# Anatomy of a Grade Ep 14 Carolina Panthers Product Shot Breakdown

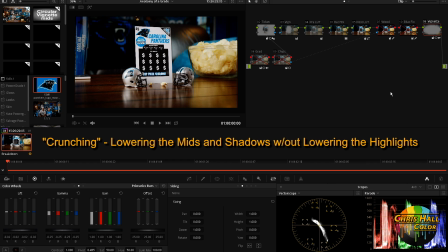[4:02]
It's pretty common, but what it does is, it makes a one-dimensional image look a little bit more three-dimensional by crunching the contrast on the edges. And in this particular case, it gives us a bonus as it directs the viewer's eye towards the center of the frame,
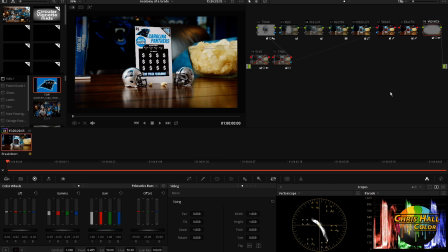[4:19]
which we wanted to do and the client had asked for immediately at the beginning. So this is kind of a double bonus move with this vignette. Now the next thing I'm going to do, I'm going to skip over this node number 7 here, and I'm going to go straight to this grad node down here,
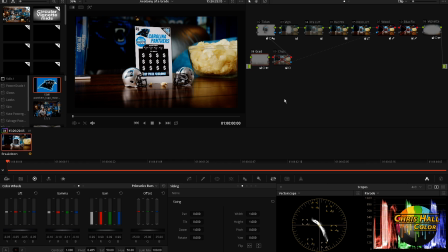[4:33]
because I'm going to enhance the effect of this vignette by adding a graduated vignette at the bottom here. And you can see it's further bringing down just this bottom piece of wood at the edge of the frame.
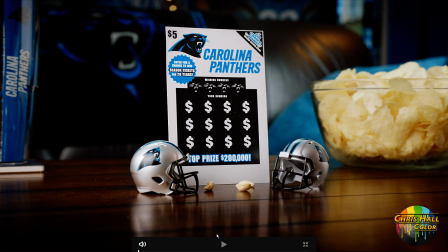[4:46]
And what that's doing is taking the viewer's eye away from some of this bright reflective sheen that's going on down here. And I like it because my eye is drawn to the helmets and the ticket a lot more than it is to the bottom of this wood,
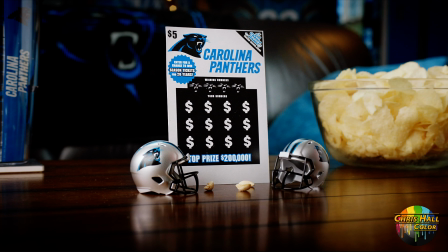[5:03]
which is kind of unimportant here. So now we've got a pretty good looking image, but it can get even better. And we really have to look at the color contrast in the frame. Now, two things I see. The warmth on this wood down here could use a lot more color. I really feel like that with the blues in the logo and in the Panthers colors,
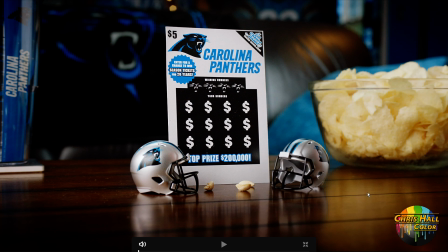[5:22]
we can really maximize the color contrast by accentuating the warmth in the wood down here. So that's exactly what I did.
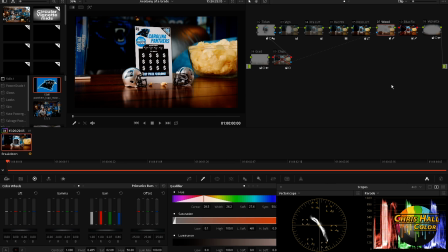[5:30]
And you can see there's a simple HSL key here that is going to add more red into the red, orange, yellow spectrum. You can see the simple key that I've drawn here, nice and soft. I'm enhancing the reds and oranges and putting more vibrance into that particular color,
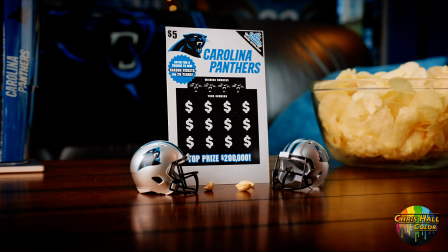[5:46]
and immediately the image looks a heck of a lot better in my opinion. Now there's one thing that I see in doing this. I'm very acutely aware of the difference in blues in this image. We've got a blue back here on this blanket, and we've got the blue here on the ticket.
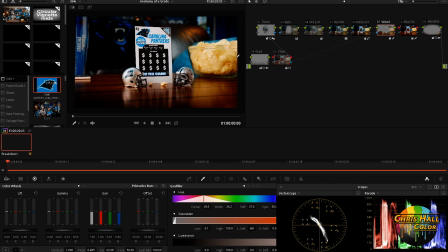[6:04]
Now I know that the Carolina Panther blue is this color right here. This is the reference image that the client gave me. So I know we have to move these colors, but I also want to move the color of this pillow as well, because I think it's distracting to have a different color blue in the background,
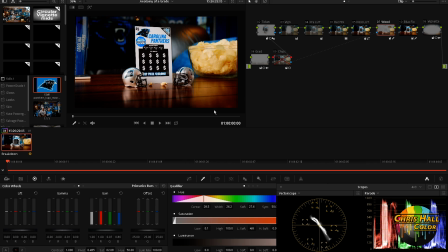[6:19]
and it's spilling on this jersey as well. So you can see with this key right here, I've fixed all that and brought all these blues more into the same range. Look down here on the vector scope as I A/B this, and you can see the movement in the blues moving more into this range,
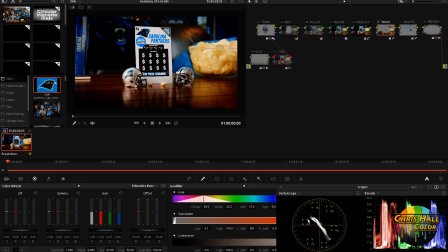[6:35]
which is almost exactly opposite the warmth of the red oranges in the wood. So we're really maximizing the color contrast, and this image looks a heck of a lot better. The final step in this is by maximizing the saturation in the reds and oranges.
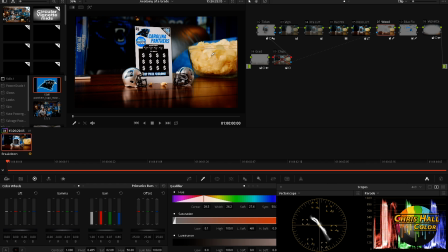[6:52]
We've made these chips way too vibrant. Now at first I kind of liked this, but then looking at the image with the client,
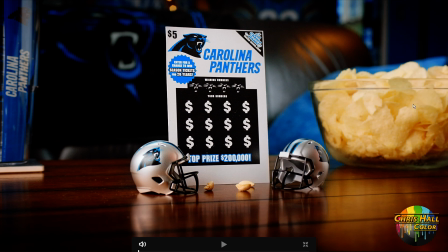[6:58]
we both agreed that our eyes were being drawn to these beautiful golden potato chips more so than the lottery ticket itself. And this is a product shot, folks, so we kind of can't have that.
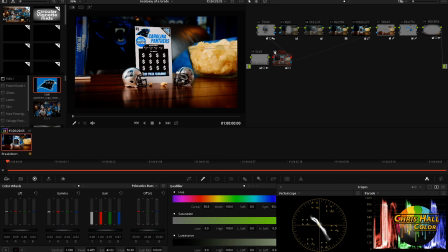[7:11]
So the last thing we did in the grade was to put a little power window over the chips and brought the brightness down as well as the saturation slightly.
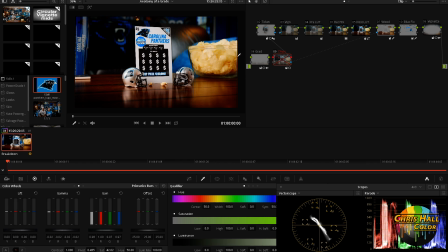[7:23]
So there's the move right there. What's great about it is because we were getting some peak saturation in the yellows, we couldn't really see detail in the chips as well. Now we can see a little bit more detail, but it's not so overpoweringly yellow, and it's a much more balanced image, and our eye still goes right to the ticket.
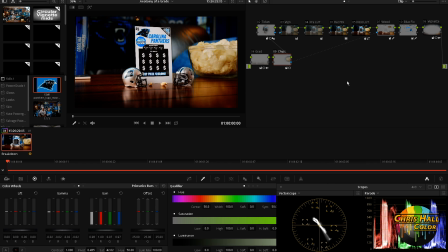[7:41]
So this is the final image, and I hope it's really clear of how we got from this
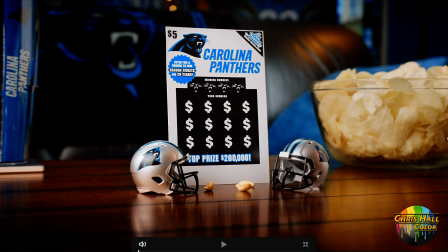[7:50]
to this. And I think it's important to understand the why of this decision-making process. The how is actually pretty easy. The why, though, is the more important reason that this final image actually exists.
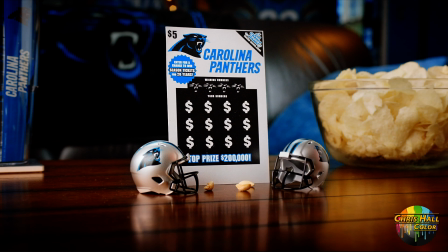[8:05]
We were guided by a set of principles that got us to the final image that ultimately made it what it is.